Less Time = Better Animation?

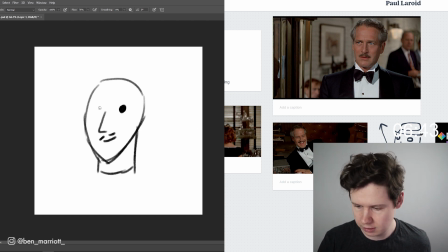243s
give him a bit of a mustache let's go for really simple eyes let's embellish the haircut a bit and then that bow tie is a pretty classic look and that screams charming to me and then if we include the collar that is a good way to cut off our design so that we
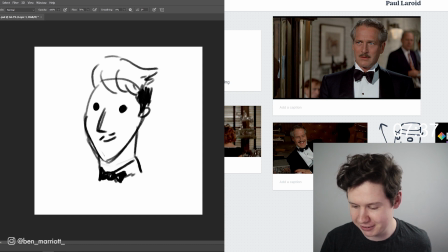261s
don't have to animate a body gives it a nice line of exit a clear place to stop okay so how are we going to integrate photography
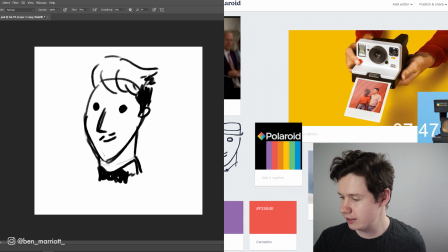268s
immediately when i was looking up and looking at our reference i thought of one idea what we could do and that is to have this character permanently
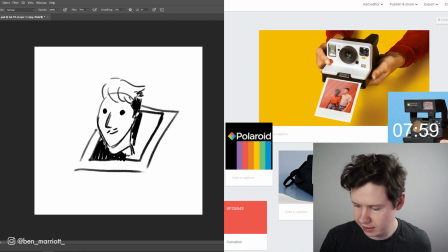275s
living inside a polaroid like this and then he is living inside this void of some sort of maybe polar polaroid space
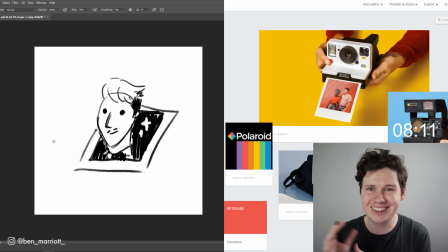282s
we've got some stars in here and maybe everyone who interacts with him just sees this floating head sticking out of a polaroid but if you look in you can see his body and he's got a good time going on in there so that's one idea but i think we can integrate something funny with the polaroid
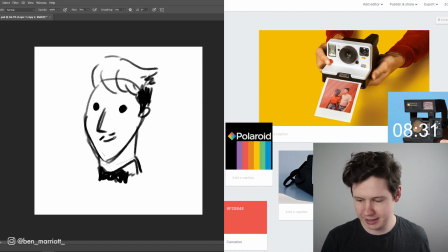296s
and that i think is maybe i don't know if i'll have time to animate this but let's have the polaroid coming out of his mouth that would be great if we can have one motion where he's just developing the polaroid maybe there's like a little flash maybe he winks and the polaroid comes out of his mouth i
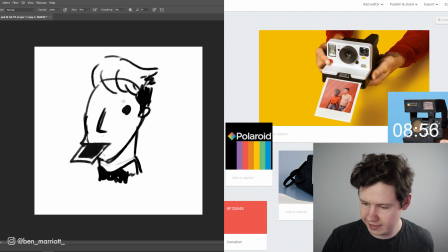312s
think that's pretty good and let's actually make his eyes even wider at that point so there's not too much animation that looks so silly
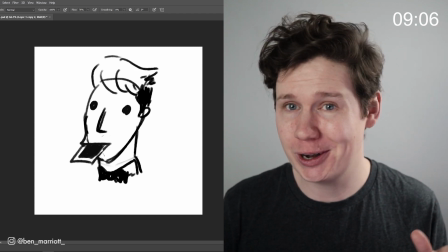321s
but here this is animation even though it's just two pictures if you're an illustrator or designer and think ah don't animate it's hard if you can draw two pictures
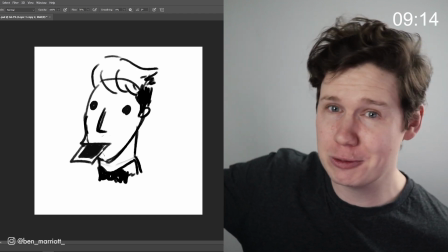328s
looking slightly the same you're animating that's all they're doing over at pixar winning oscars it's just a bit fancier they've just tightened up the
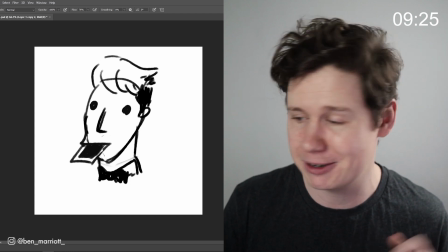335s
images but if can tell a story all you need is two images and you're an animator okay we've got 20 minutes left let's make this in illustrator so
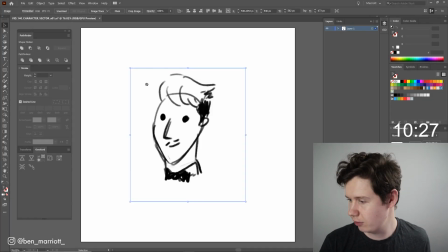342s
let's move over to the monitor screenshot and paste our reference images from photoshop all right let's make a bunch of layers so i've got these
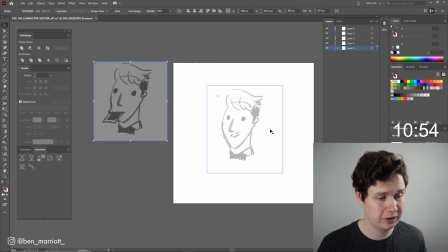349s
here as reference and because i am going to animate these in after effects i should probably separate the
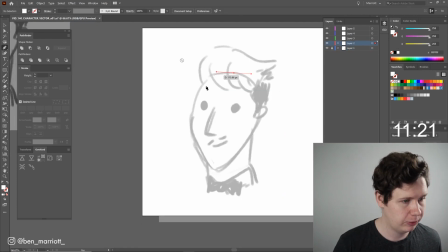355s
layers as i'm going so let's just draw the basic shapes with the pen tool okay
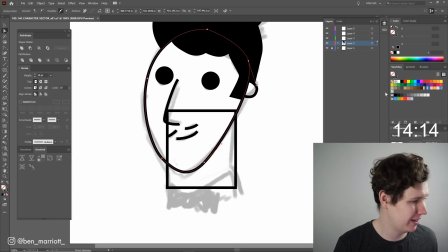363s
that hair is looking pretty horrible but we don't have time to fix that so let's just fill in with some colors and
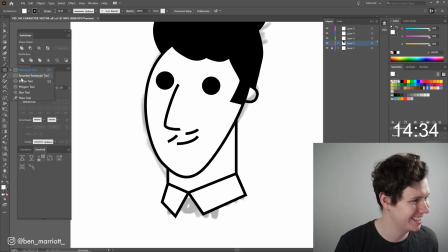369s
draw his neck oh this looks a lot less generic when i imagined it in my head oh the sketch looks so much better i want to redo that hair looks too
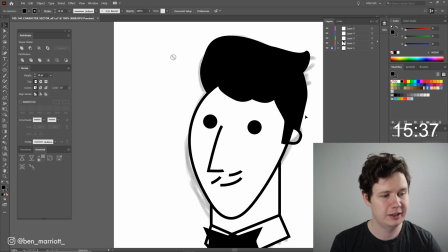376s
much like elvis but there's no time how much we got left oh 15 minutes okay that's not too bad no time to change we have to
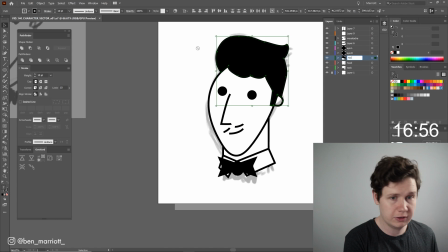385s
adapt um let me separate these onto layers of course labeling all of these even though i don't have time this is going to save me time once
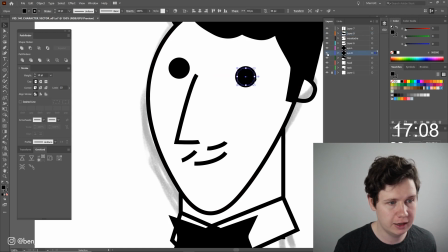393s
we get to animating i'm probably going to want to have him wink so i'm going to draw a winky eye yep that's what a wink looks like okay now we need to do a
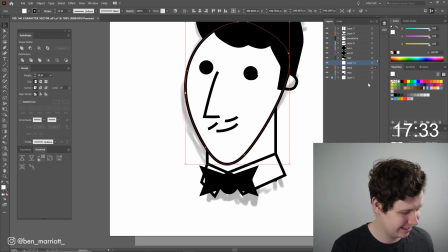402s
second version of our head when he's spitting out a polaroid from his face this is a bad idea he's
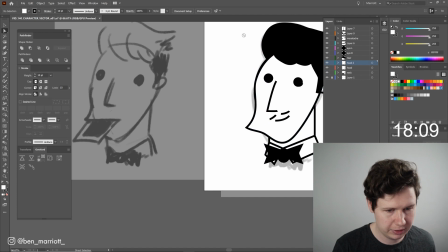411s
been head two we need some more anger points let's say this shape i'm going to draw another line which is to be his mouth too.
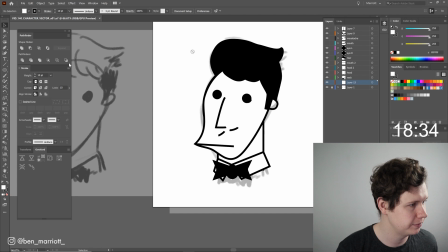420s
Okay so now in the second pose it's going to look like this but I'll move his moustache around. We need a background and let's get that color from Milanote.
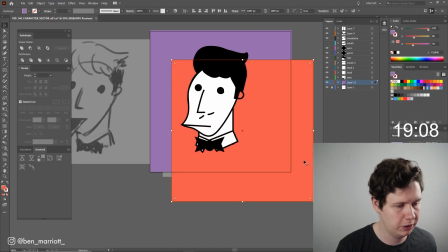429s
I think that purple will be good and the red, why are we using the red? Let's put that on the polaroid.
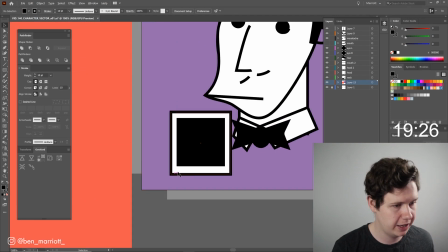436s
So what's going to be on the polaroid coming out of his mouth? It's got to be a heart, that's sweet.
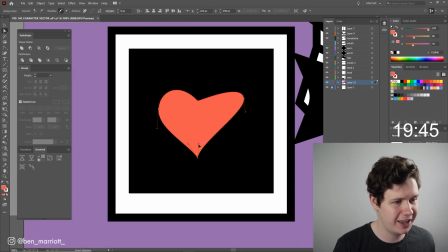441s
now that is a perfect heart if ever i've drawn one oh it's a mess
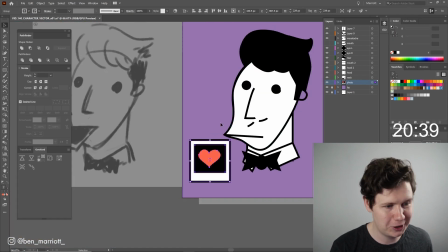446s
okay this is polaroid accessory hopefully we have time to animate that coming out of his mouth nine minutes left how
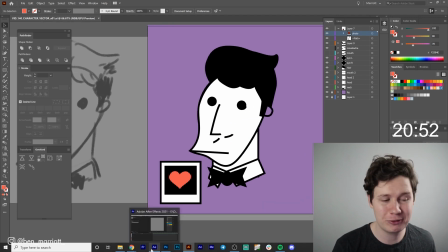456s
am i possibly going to do this okay let's go into after effects and pray for the best okay
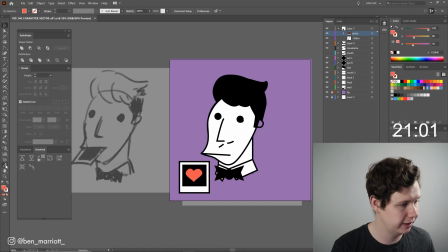461s
i am also going to send all these layers to after effects using the awesome plugin called overlord which i will link down in description
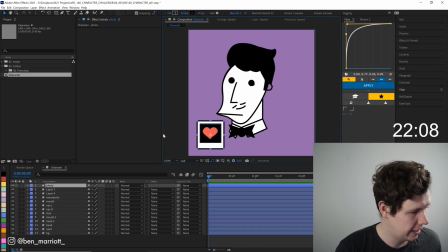470s
and essentially it just lets you copy and paste into after effects okay i've got all my layers in here it's probably no time to separate them so let's just get animating and i've got a few extra plugins in here i normally don't show them when i have a screen recording because you don't really need plugins to do much animation in after
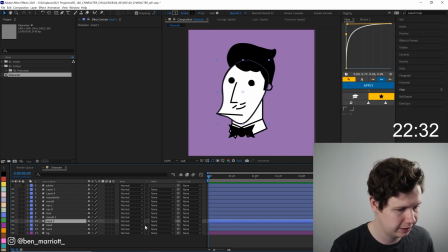486s
effects but here i'm up against the clock okay let's hide that photo and let's separate head and head two okay so now we've got a slight bit of animation we've got a wink and the head shape changes we didn't color in our ear but that's okay we don't
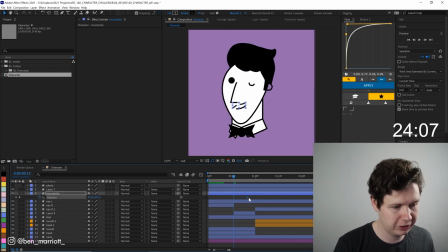502s
need that we need to move the mustache so let's animate its position so it moves down here should also rotate as well
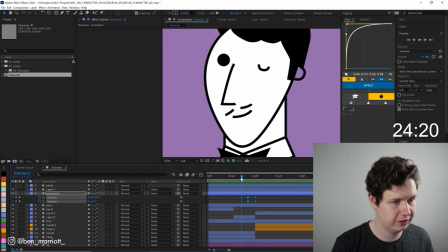510s
make this hold keyframes okay that's good I think after here the I should move as well so I should bulge outward that'll give him a more dumb appearance
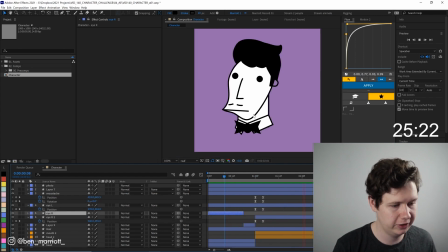522s
okay got a bit of easing that's looking good how much time left four minutes okay there's enough time to animate that photo surely I'm gonna have to cheat I'm gonna use the CC slant effect there we are to just get it to line up oh that's not quite working let's ignore that let's just
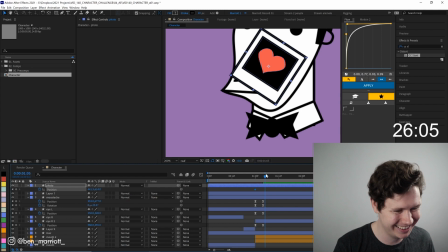539s
have it moving out of his mouth at this angle and I'll figure out something I'll figure out something later of course let's draw a
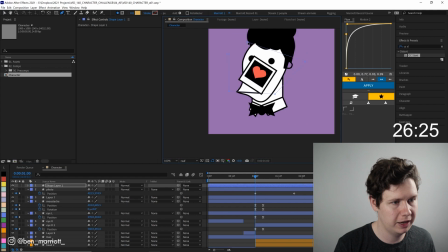547s
mat to cover up the top half above his mouth like an inverted alpha matte and look at that oh it's perfect it's it's terrible it's gorgeous
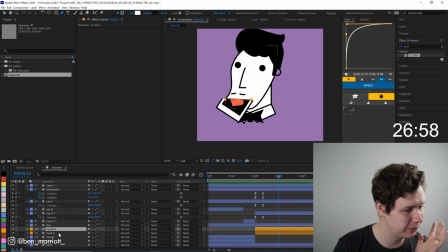558s
okay I kind of it kind of works though like if the point is for him to look dumb it looks really dumb okay that photo is way
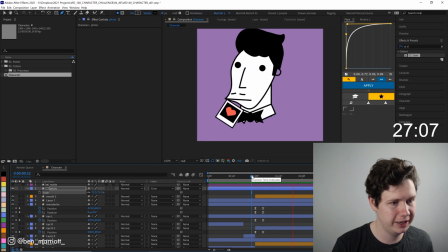565s
too big so let's scale that down now the stroke width is all over the place let's just have it go off screen let's lean into it not being in a at a good angle you know what i kind of like this uh that ear we really need to fix that so let's go
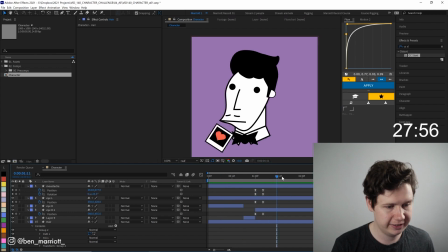581s
in okay we've got two minutes left what are we going to do to fix this let's have actually let's make this loop so let's copy these keyframes towards the end and then select them right click time reverse keyframes so then they're going to get moved back in the opposite direction apply some easing
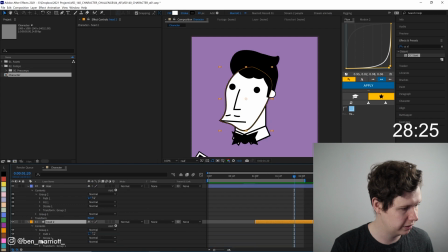596s
as well and maybe a tiny bit of path animation on the head here as well don't need to go too far
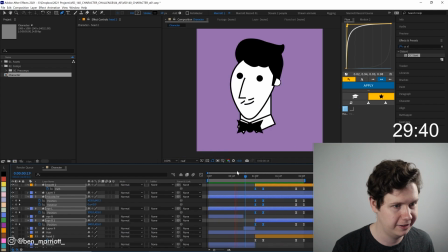605s
okay if i can get these in before the time finishes we should be good all right that's good i think the wink doesn't work at all so let's just remove the wink okay i think that worked how much time left eight seconds i think i
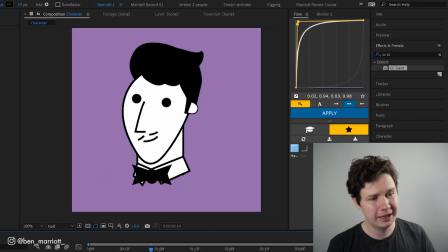620s
think we did it time is up and this is what we got this is this is Paul Leroyd in all his glory now even though
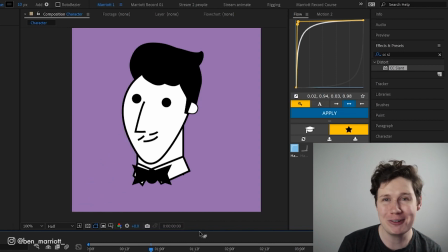633s
it's not super refined I still think it kind of looks okay pretty similar to
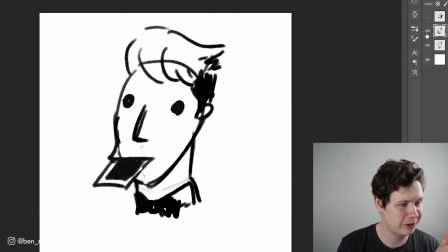640s
how we had in Photoshop just flicking back and forth between these two images but maybe just a bit fancier and I kind of think
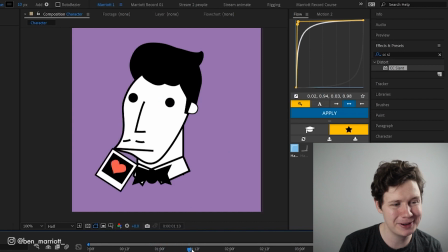647s
that suits the vibe of a Paul Leroyd and to be a bit of a silly joke so I think it kind of works that he just looks weird and the animation's a bit janky. Things that I definitely would need to fix is this matte here.
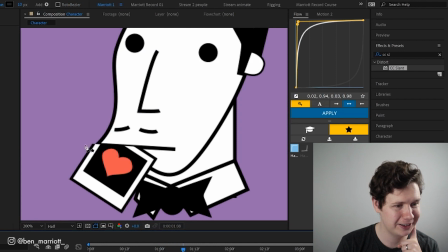659s
You can see there's a real bad sort of line happening here and the limelight on this.
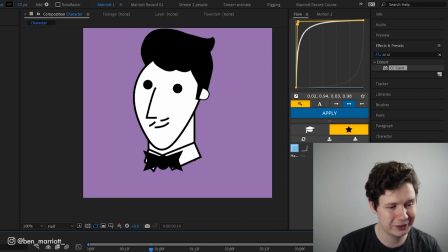664s
I actually don't mind the animation just sort of falling straight out of his mouth. I kind of think that's funny. But what I might do is just continue working on this until I can get it looking a bit better. I'm not going to redo it or redo the hair or anything. Just tweak up the motion I've got and then compare the two.
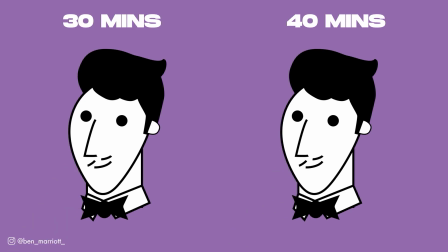677s
Okay, so I spent another 10 minutes working on this and honestly, I'm not sure I really improved it that much. What I did change is just smoothing out the mouth motion so it doesn't jump and snap so much, but I kind of think that makes it funnier.